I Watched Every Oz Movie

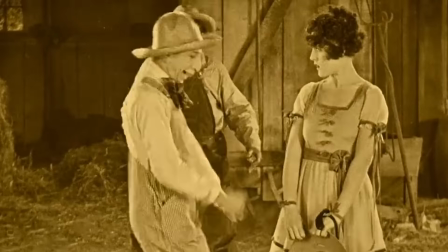8:18 At the same time, the rest of the farmhands, none of which are given names by the way, fight for Dorothy's affection.
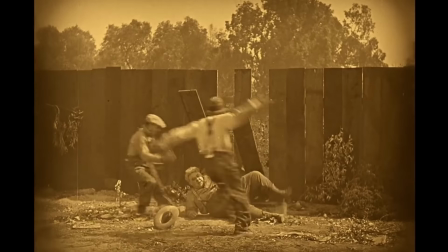8:24 Yeah, so basically the first half of this movie is just a barnyard slapstick. I legitimately forgot I was watching an Oz movie multiple times while watching it.
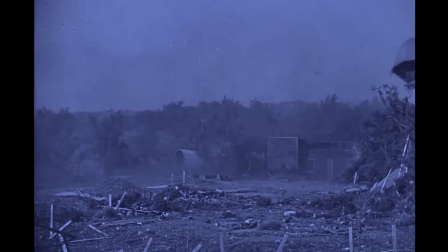8:32 But a classic Kansas tornado appears to whisk them off to Oz. In order to blend in there, they all dress in more Oz-affiliated outfits.
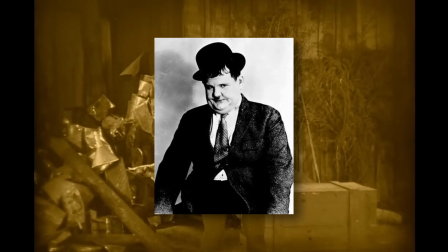8:40 This guy dresses as a scarecrow, this guy, played by Oliver Hardy by the way, dresses as a Tin Man, and this guy dresses as a lion.
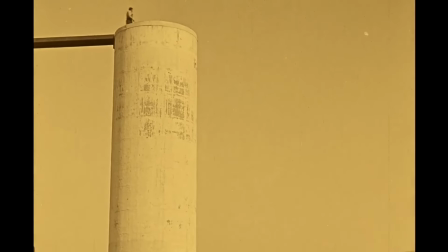8:47 So again, this barely follows the plot of the original.
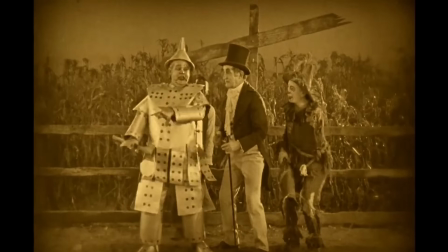8:51 They aren't actually these characters, they're just dressing up as them, overcomplicating it to the point where you can barely follow what's going on.
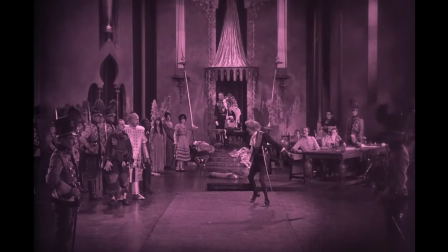8:57 Eventually they get to the Emerald City, which clearly has European and Egyptian influences, as Hollywood as a whole did at the time.
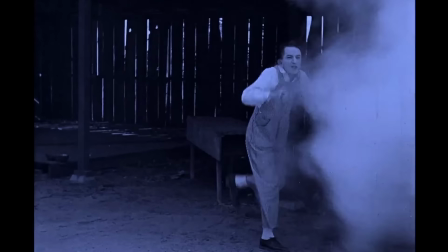9:04 And there are plenty of old Hollywood things I enjoy about the film, but there are times it certainly shows its age.
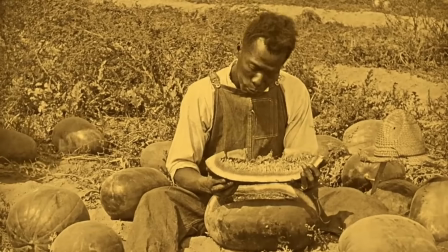9:10 Oh. Oh no. Oh, Jesus Christ.
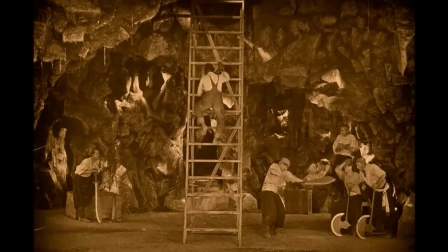9:15 So Dorothy retains the throne, but they arrest the Scarecrow and Lion. They throw them into this underground pit where they're imprisoned by some pirates?
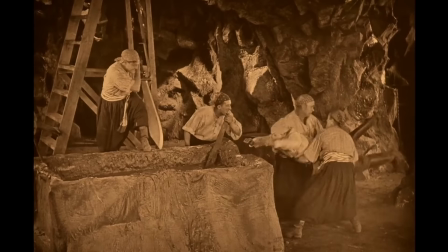9:23 Who take turns throwing guys into giant baths of something?
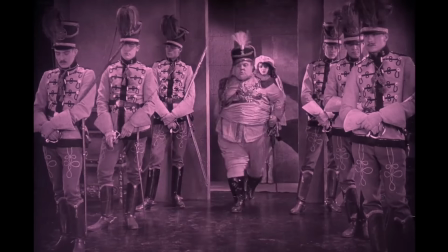9:28 I stopped trying to understand what was going on a while ago. Tin Man and Uncle Henry are anointed as knights by Cruel in an attempt to get on their good side so he can marry Dorothy.
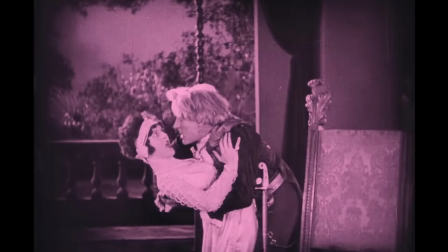9:37 Luckily, Prince Kind comes in and kindly tries to fight Cruel.
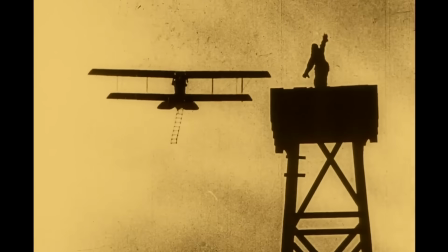9:40 They have an epic sword fight, Kind wins, Scarecrow and the Lion Guy flee in a plane back to Kansas while Dorothy and Kind live happily ever after, the end.
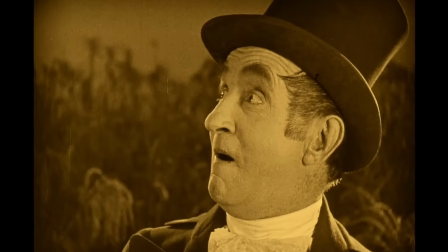9:49 Yeah, this one's weird. It pretty much does its own thing, selectively borrowing what it wanted to from the book, putting it in whatever this is.
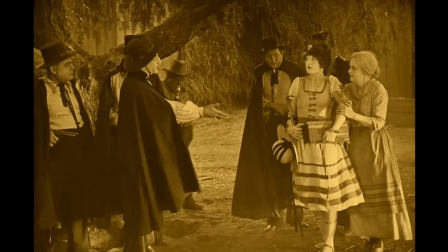9:58 Was there stuff I liked? Yeah, sure. It was generally well directed, there were some stunts I thought were well done, and the costumes were kind of cool.
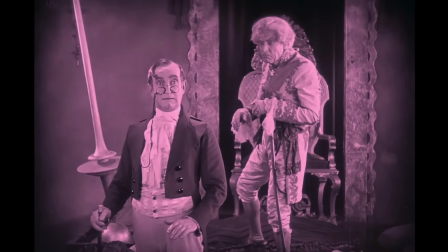10:06 But the story was a mess. Not only a mess, but a self-inflicted mess. I don't understand what they were going for with this one.
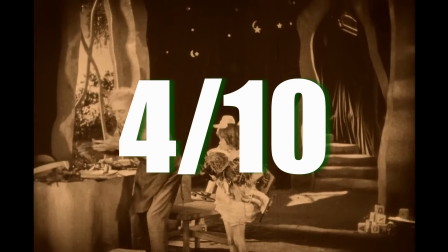10:14 4 out of 10. And at last, we have probably the only one you've seen.
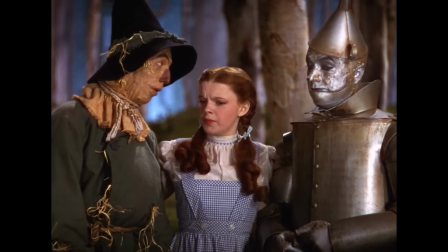10:19 Except for that other one, we'll get to it. The Wizard of Oz is a film that is utterly fascinating on so many levels.
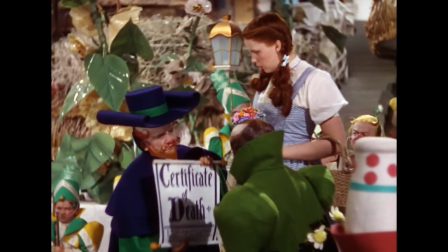10:26 From its story, to its cultural impact, to its hellish production. But for the sake of review, I'll only keep it to my thoughts of the actual film.
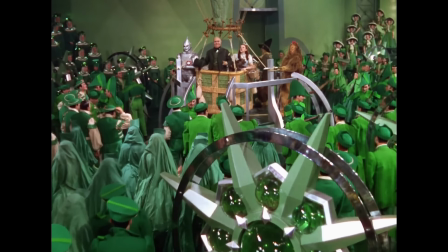10:33 And the actual film is amazing. Right off the bat, it sets up the world in a very believable way.
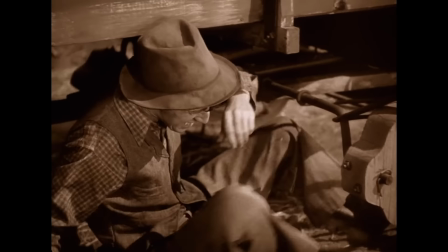10:39 Each of the characters in Kansas who double as Oz characters are established in an efficient, albeit not very subtle way.
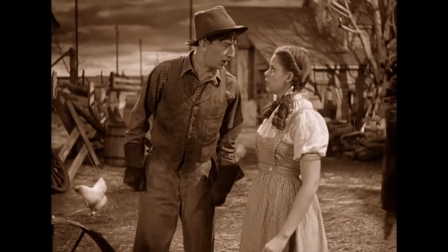10:45 Now look at Dorothy, you ain't using your head about, Miss Gulch. Think you didn't have any brains at all.
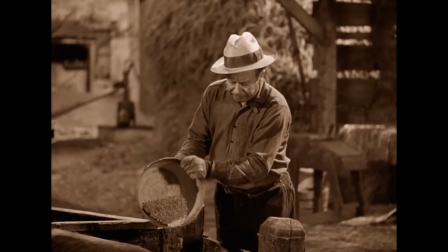10:50 She ain't nothing to be afraid of. Have a little courage, that's all.
Plus, we get to spend a lot more time with Dorothy as a character here.
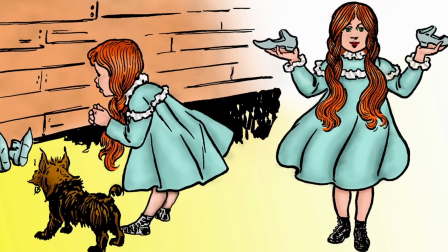10:56 In the book, she's basically just some girl who gets sent to Oz by like page 4.
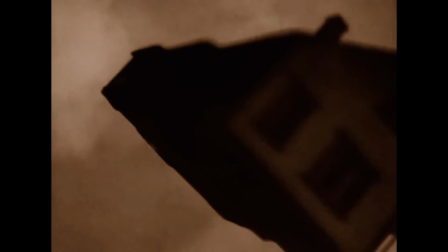11:01 Here, that happens at the 25-minute mark, which is perfect.
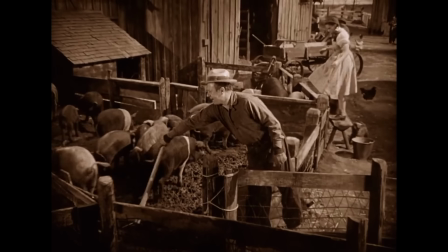11:04 All the stuff with Miss Gulch and the farmhands are unique to the movie, and you actually do feel the struggle of living in Kansas of all places, God forbid.
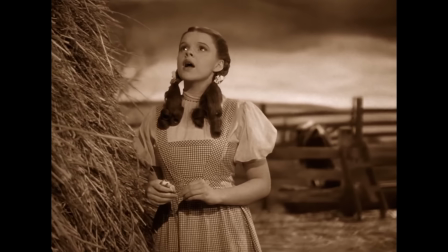11:12 Which is why Somewhere Over the Rainbow is so great. The movie is sepia-toned, and she sings the song on a farm.
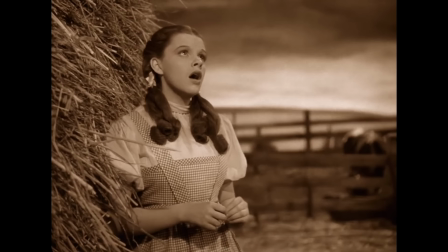11:18 When you hear the lyrics about a rainbow, it moves you.
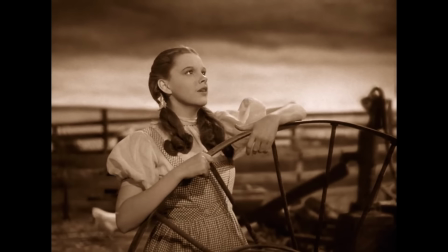11:22 But can you believe MGM actually wanted to cut this song due to them thinking Judy Garland singing in a farm was unbecoming?
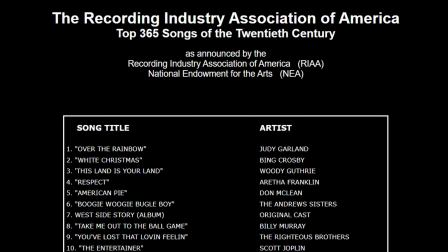11:29 The same song that went on to win an Oscar and that the RIAA considers the best song of the 20th century.
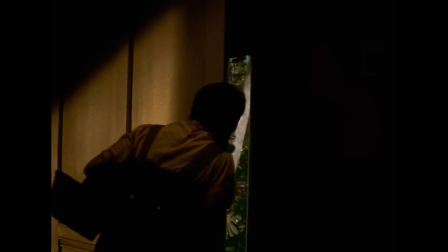11:35 And once she actually lands in Oz, the music swells and the colors pop that much more because you've just spent the first chunk of the runtime getting used to the sepia tone.
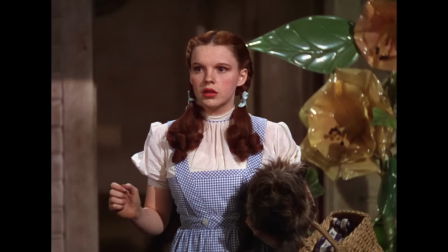11:44 Still gets me every time.
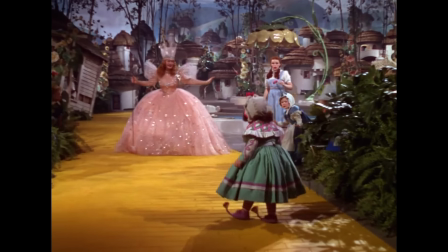11:46 I think it was a good idea to overload the Munchkinland section with music numbers to really separate it from the Kansas section and also have it be the centerpiece of the whole film.
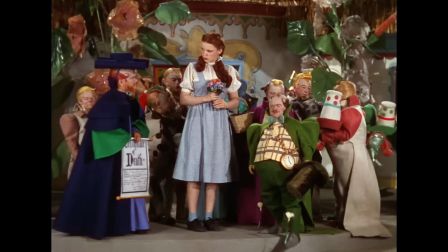11:54 It also helps that the songs are great.
We aren't in Kansas anymore.
We're somewhere whimsical.
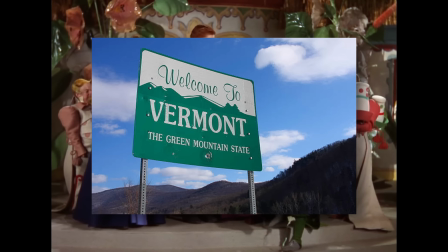12:00 Like Massachusetts. Or maybe Vermont. I always love the shot of the witch just appearing in front of the house.
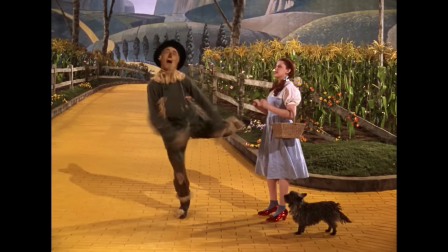12:07 They're gone!
Each of the characters having their own establishing scenes one after another on paper would seem workmanlike in concept,
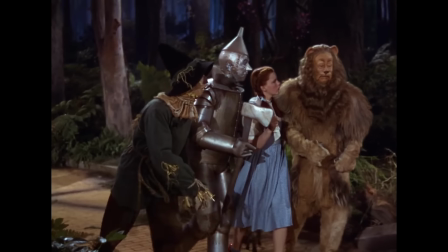12:14 but it works very well since they're all so distinguished from each other personality-wise, despite their songs literally being the exact same.
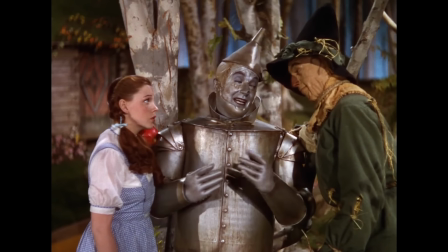12:20 And my head, I'd be scratching that I could be kinda human if I only had the nerve.